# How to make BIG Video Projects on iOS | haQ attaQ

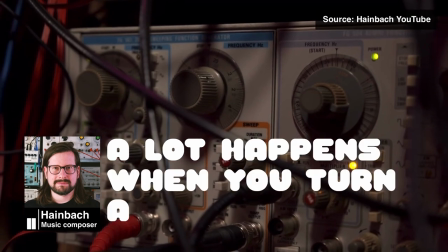[8:12]
In the case of the Heimbach video I made sure to just put in words to highlight certain things he says to get the point
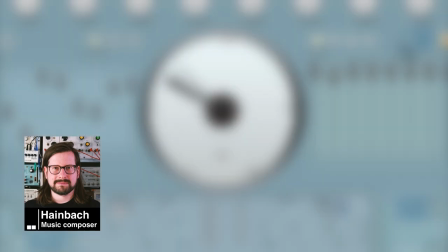[8:19]
he's trying to make come through properly and with dynamic subtitling it means that it doesn't have to be the same font,
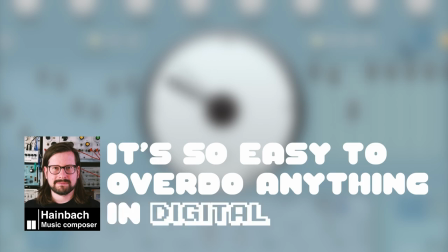[8:26]
it doesn't have to be the same color, it doesn't have to be the same height or width or anything. You can play around with that as long as you make whatever the interview is saying clear or whatever you're saying clear. And one thing to think about is timing. You see, if I say the word see saw, let's take that again.
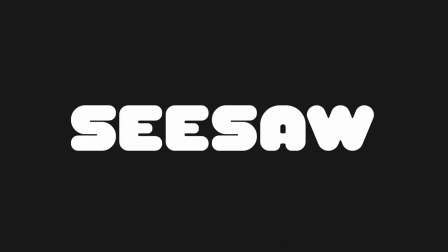[8:46] See saw.
You see, I don't input the word when I'm starting the word with the s.
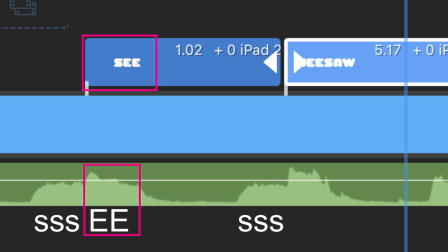[8:52]
No, the word pops in at the e and a vocals because they're more pronounced. You can even see that in the audio. You get a giant jump in volume when those words appear. So it feels more dynamic, more powerful. Now after that I move on to the presentation and the presentation
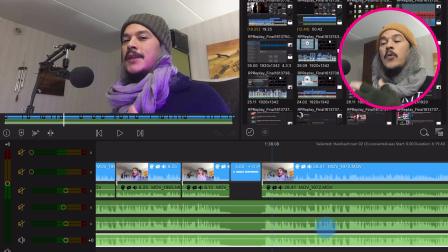[9:18]
is basically me presenting the topic or the questions that I put forth to Heinbach.
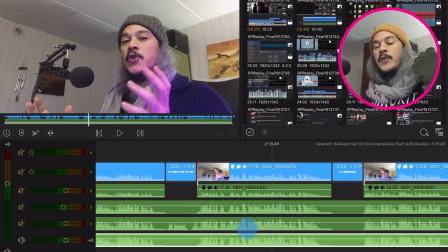[9:23]
I did those by recording myself with a face cam and just putting myself up in a corner like this and then I just run graphics behind it. And I'll tell you one thing about that graphic I'm using here. It's a recolored thing. It's basically me taking some really
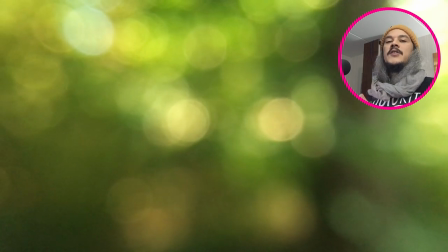[9:41]
poorly taken bokeh footage with my iPhone 6 and then I just process that with some filters inside LumaFusion and then I use filters to color it. That's what I'm always running in the background of all my videos. I like producing my own b-roll and b-footage, you know. So the presentation video took me about a day to make and a day for me is usually between 8 up to 16 hours.
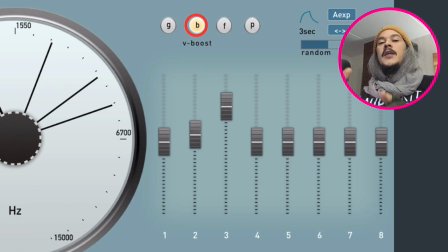[10:08]
So after making the interview parts and after making the presentation parts, I went on to making the tutorial parts. And this is basically me screen recording, me using the app and talking about the app at the same time.
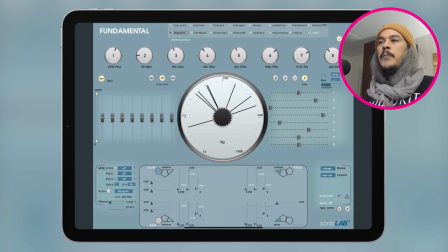[10:22]
And that whole thing took me about two days to produce. And I think about 10 or 12 hour days actually of recording it and then editing it.
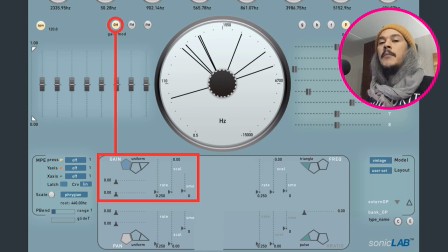[10:32]
And what takes the longest to do is the editing because I use these elements in my video where I highlight stuff with arrows and boxes and circles because I want to make my videos really, really clear. That's why I zoom in so much. That's why I say up here in the upper right corner.
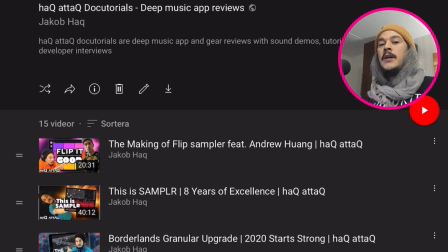[10:49]
By the way, all of my doctorials that I've made so far on the channel can be found up here in the card popping out in the upper right corner.
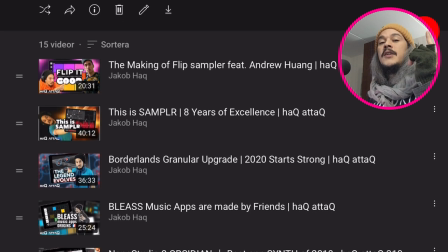[10:55]
So even if you are doing the dishes, just listening to the video, you will know where to find it. You won't be touching your screen and pressing on any playlists when you're doing your dishes. But you know what I mean? I like being really clear about stuff. I don't want the viewer to feel confused by anything going on in the video.
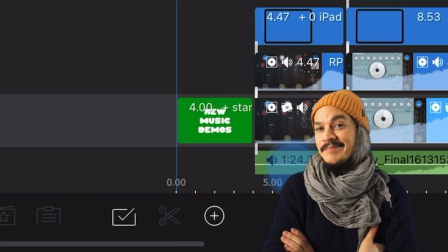[11:10]
Okay, so here's a little tip for you.
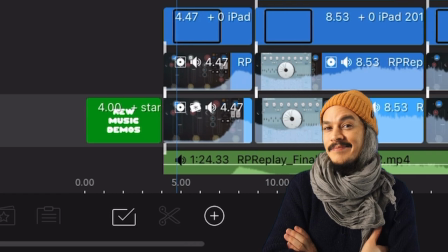[11:12]
Whenever I do one of these videos that I end up exporting because I intend to use this in another video or in the final edit,
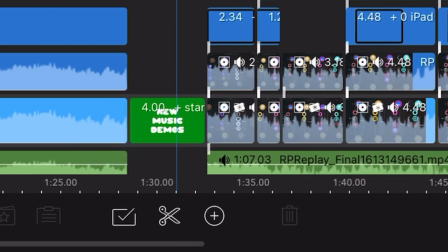[11:20]
I always make sure to clearly mark where all the sections are because
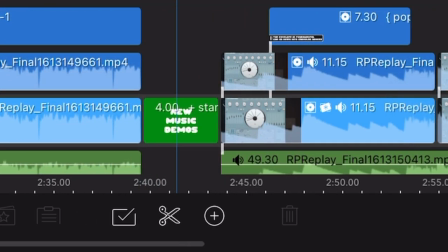[11:25]
I do not want to waste time searching through footage trying to find what I'm looking
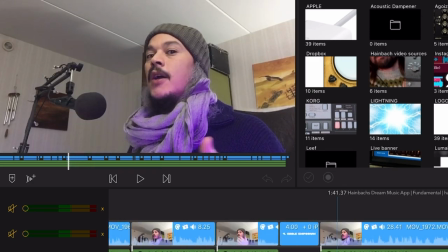[11:29]
for when I'm doing these edits anyway. So I insert these colored spacers and these colors they
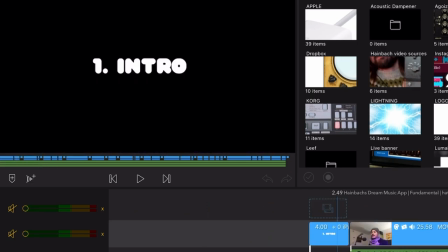[11:36]
signal to me whether it's music or face cam bits or anything else,
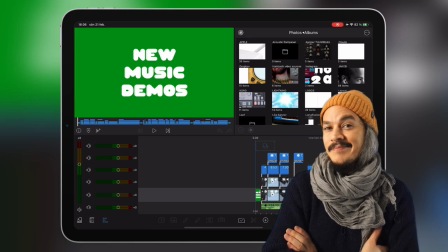[11:41]
interview bits, and then I also clearly title them. So I always know where a section begins or where it ends when I'm
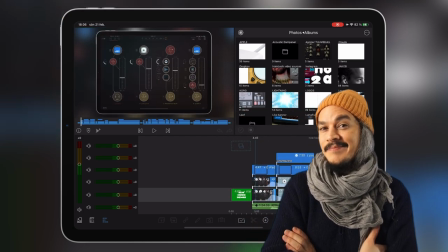[11:49]
trying to do the final edit looking for all the materials I've already pre-made.